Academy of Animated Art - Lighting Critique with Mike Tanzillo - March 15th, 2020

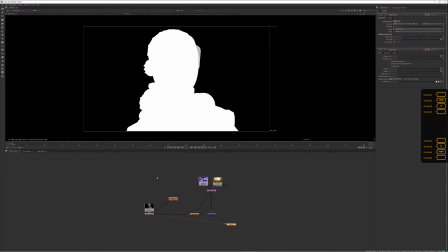You just like want to grab a couple of these pixels. And then usually what I do with that is I will then take this back into the original.
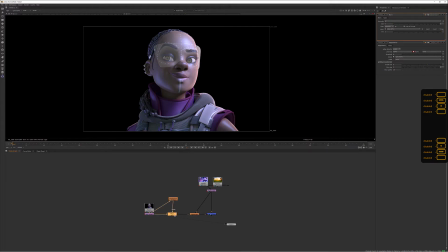So we've got a blur on this, and we just want to plug that edge detect into the alpha channel, and then so you can see the result here.
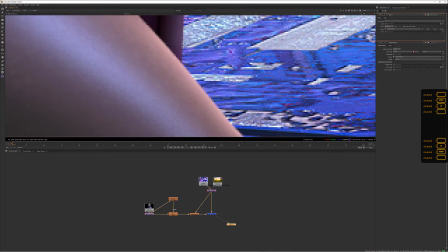Zoom in again. So now we can just blur it by like let's say like 3 pixels. This is even too much. Sometimes it's just like 1 to 2. Like I usually keep this very very small, but it's not like a huge difference.
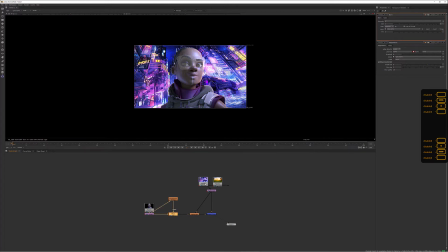It just kind of smudges the edges just a touch, and you can see like, and now depending on what the background is, it'll change based on the like whatever is happening up top. So you can, I mean, obviously you need to adjust the values per the source, but it kind of works both ways.
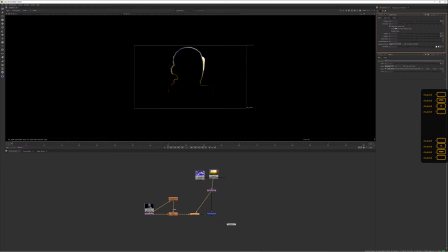Like if you just look at the light wrap independently here, you can see kind of the difference of how these two things are being processed.
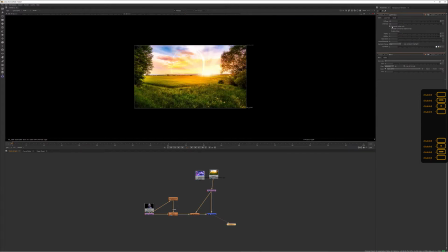So for me, I like this a lot. It's something I add to pretty much everything that I've ever done, just to get a little bit of a tie-in between the foreground and background elements there. So just wanted to share that with you guys real quick. Is there any questions about that?
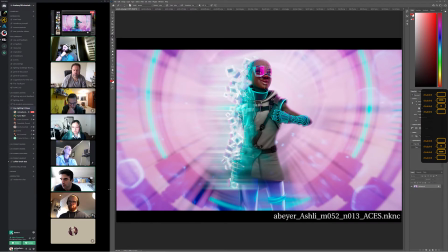Is there just a benefit to doing the edge detect blur over just an edge blur node? Or is it just preference? I usually do. So they kind of like, wait, are you saying the edge detect blur over the edge blur node? Yeah. Like, is there a benefit to doing the two nodes that you did versus the one that there is in Nuke?
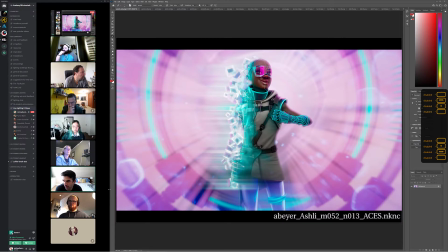No, I like to see it. I mean, it's just the way that I like, it's like anything else in Nuke. There's different protocols to it. I mean, there probably is. Michael Callahan can probably talk about that more than I can, but, I know there are different mindsets in working with Nuke. There are the ones that are like handle everything in the minimum amount of nodes.
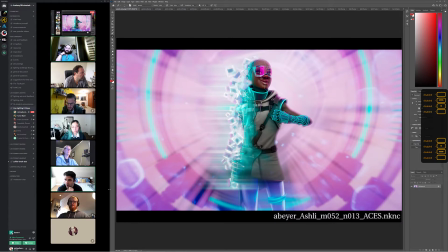I like to kind of see things sometimes. So I like to see the step-by-step of each one in my tree. It helps me communicate with other artists if we're working on it together. But that's just kind of my take on it.
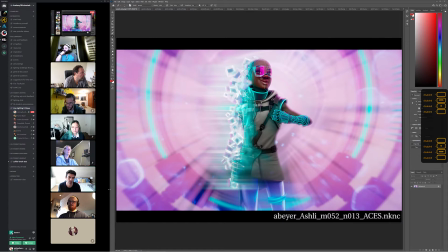Yep. But the key is more about like figuring out a way to get those looks in, because it is that like actually this is good. Aaron, you do a really good job here of like meshing the edge of this with the background.
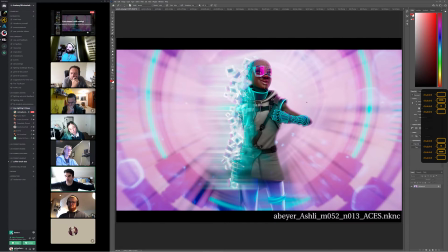And this is such like an over the top glowy, like abstract look that you can get away with more light wrap and edge blur on this. But and you've done a really good job of that. So but if this was just like a hardened edge right here where it was like clearly Ashley versus back,
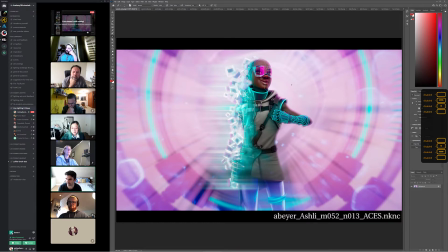like it would feel like she was just pasted on top, like a magazine cutout or something, like a collage. Right. Okay, so now I do want to hop into Diana's,
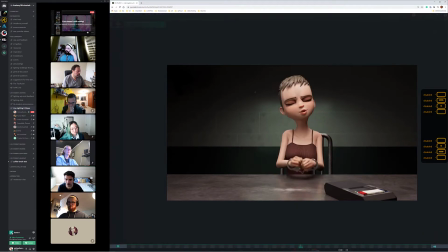Diana's lighting shot here. So I think this is, because I couldn't remember 100% like how this was being animated. And it's nice that she's just kind of moving forward and backwards. Like this movement is much easier to light than like anything side to side, because she's kind of staying in the light path a little bit.
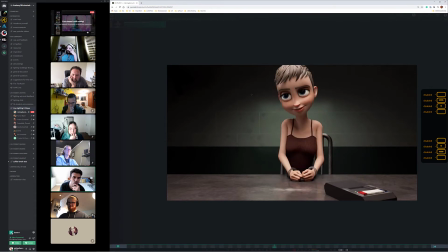And I think it actually works out really well. I mean, because it is, I think she's rocking in and casting just enough shadow on her head to be believable without it being like, without it being too harsh or weird. And then she's like stepping out. So I think there's enough interaction and enough. I think it's working really well.
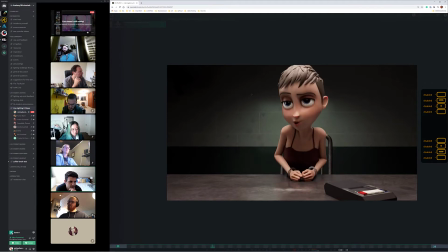The two things that I was thinking for this image, and it's also, you've got like a little bit of a rack focus on it to kind of follow her. You can see it, like if you look down here, you can see this kind of coming in and out of focus. But one of the other things is with these buttons, they're a little bright, and I would just kind of tone them down a little bit.
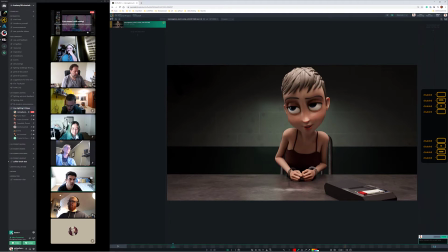Like they are a little bit pulling me down there. So I would just the white buttons are a little bit too bright. I would tone those down.